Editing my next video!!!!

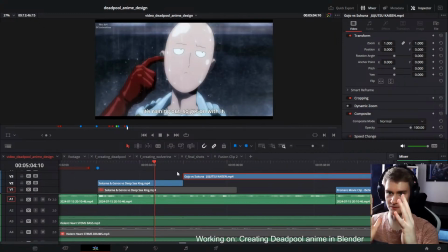(84:24)
So yeah, once again, I try to match what you're looking at. So if you're already looking at his face right here, and then I switch.
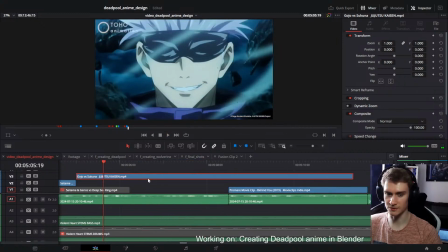(84:30) Physically correct.
You don't have to switch where you're looking at, because the focus is still in the same spot.
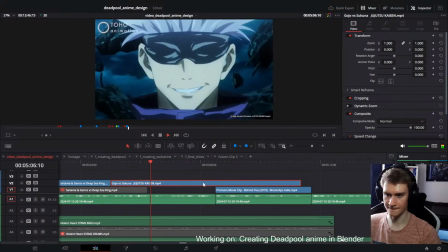(84:37) On physically correct shadows, which 3D physically correct shadows, which.
And then I can switch here to the 3D section.
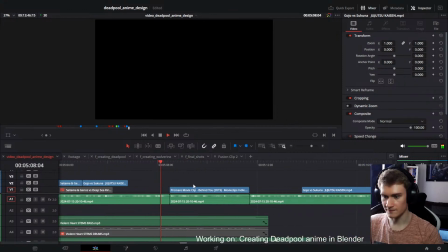(84:46) And then... which 3D is very good at, and more emphasis on these things right.
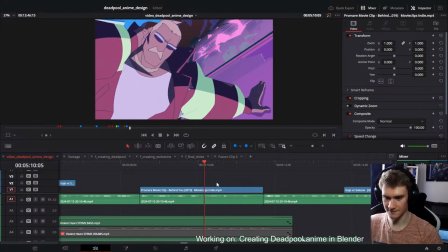(84:52)
Yes, and then I want to zoom in right here. Oops. Right here I want to zoom in, which shouldn't be too bad. There you go. Bam.
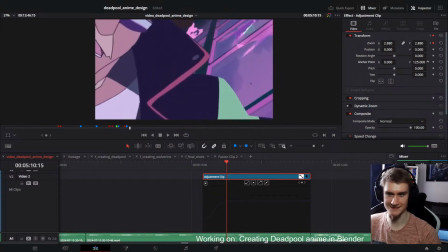(85:08)
These things. Which things? These things. Look at them.
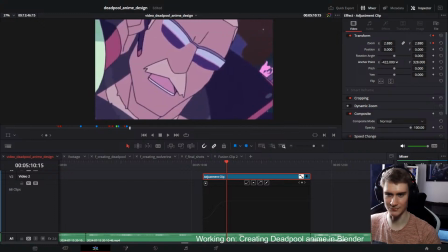(85:13)
The contours.
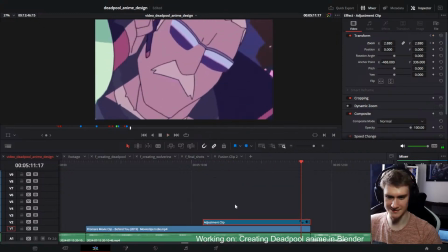(85:18)
These things right here. Perfect.
On these things right here.
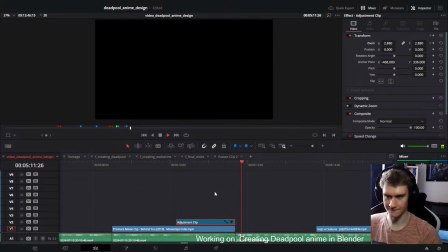(85:24) On these things right here. Line on these things right here.
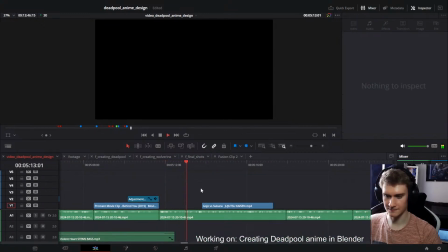(85:29)
Line Yes, perfect. art is often crucial to Okay, I need a few more clips because I'm talking more about line art.
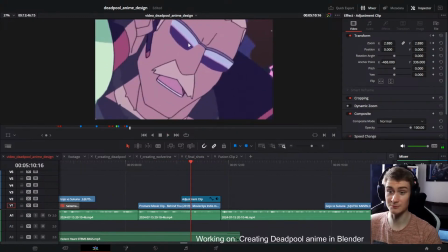(85:36)
So if you watch this and I just zoom into his face, it could be anything. It could be the glasses, could be the beard, could be his non-existent lips. But of course I'm talking about the contours, so I need a few more clips showing off contours to really hone in what I'm talking about.
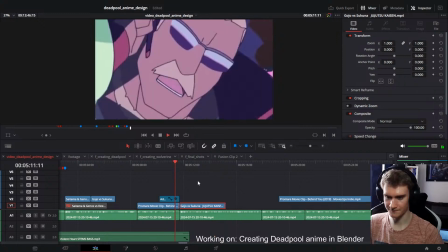(85:52)
This one, I guess I could put in here. Let's see.
Line art is often crucial to define the structure.
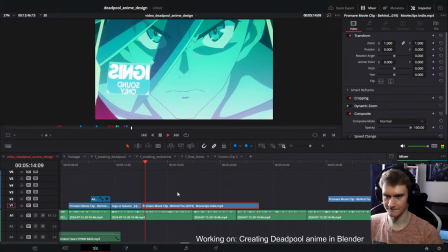(86:01)
Okay.
Define the structure of a character, since it's much easier to draw the contours of a nose.
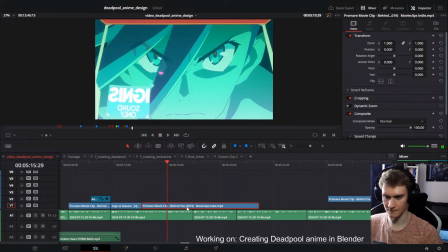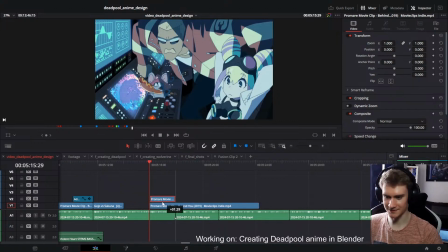(86:13)
Okay, I think I'm gonna use this one. Wait. Okay, well, he doesn't really have a nose drawn. They don't really have a nose drawn. But, wait, does he have a nose drawn?
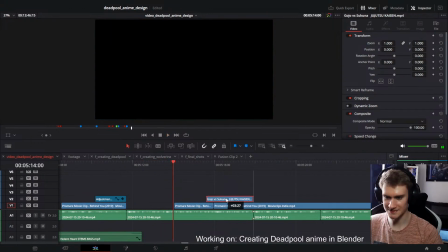(86:27)
He does.
Often crucial to define these.
Okay, I'm gonna use this one here, and then this one here.
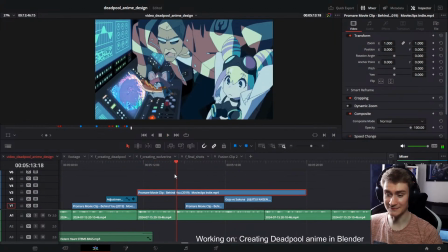(86:32) Line art is often crucial to define.
I could even use his face as a transition.
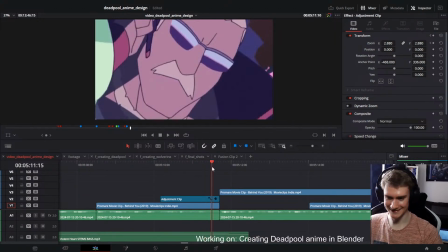(86:38)
Maybe I could match the two, so that this one, and then I could move to this one.
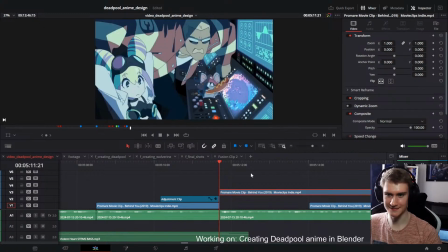(86:44)
What if I, hold on, what if I flip this? Can I match this? I bet I can. And then I can zoom out and show the whole shot. I'm gonna try that in a sec.
Line art is often crucial to define the structure.
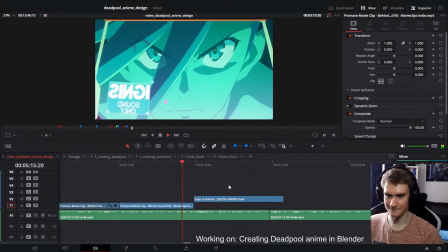(86:57)
Yes.
And the structure of a character, since it's much easier to draw the contours of a nose, for example, than having to create perfect shadow.
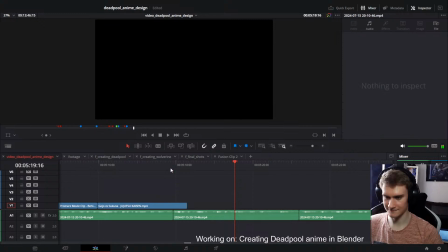(87:06)
And then here, I'm probably gonna switch to 3D again, just to kind of show the comparison.
To create perfect shadows for every frame. This is one of the biggest issues with trying to.
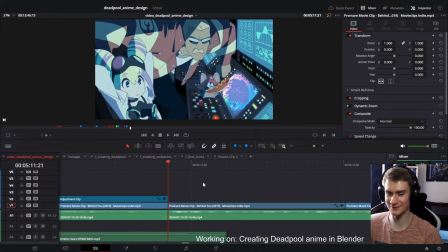(87:24)
Okay, I want to first see if I can create this match cut where it switches from one to the other.
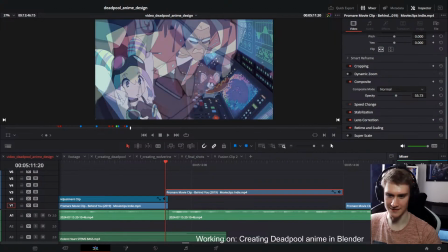(87:32)
Let's see. Bam. It might be very blurry, but that's fine. Adjustment clip. No, I just need to do it here. Okay. I need to zoom.
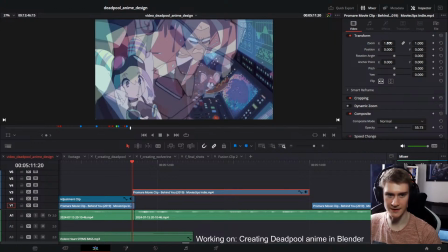(87:47)
Actually, no, it's all. I can do the transition, the transformation, and then I can adjust and animate it.
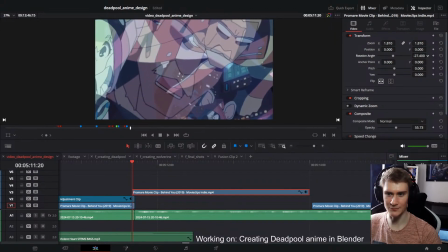(87:56)
Let's see how close we can get.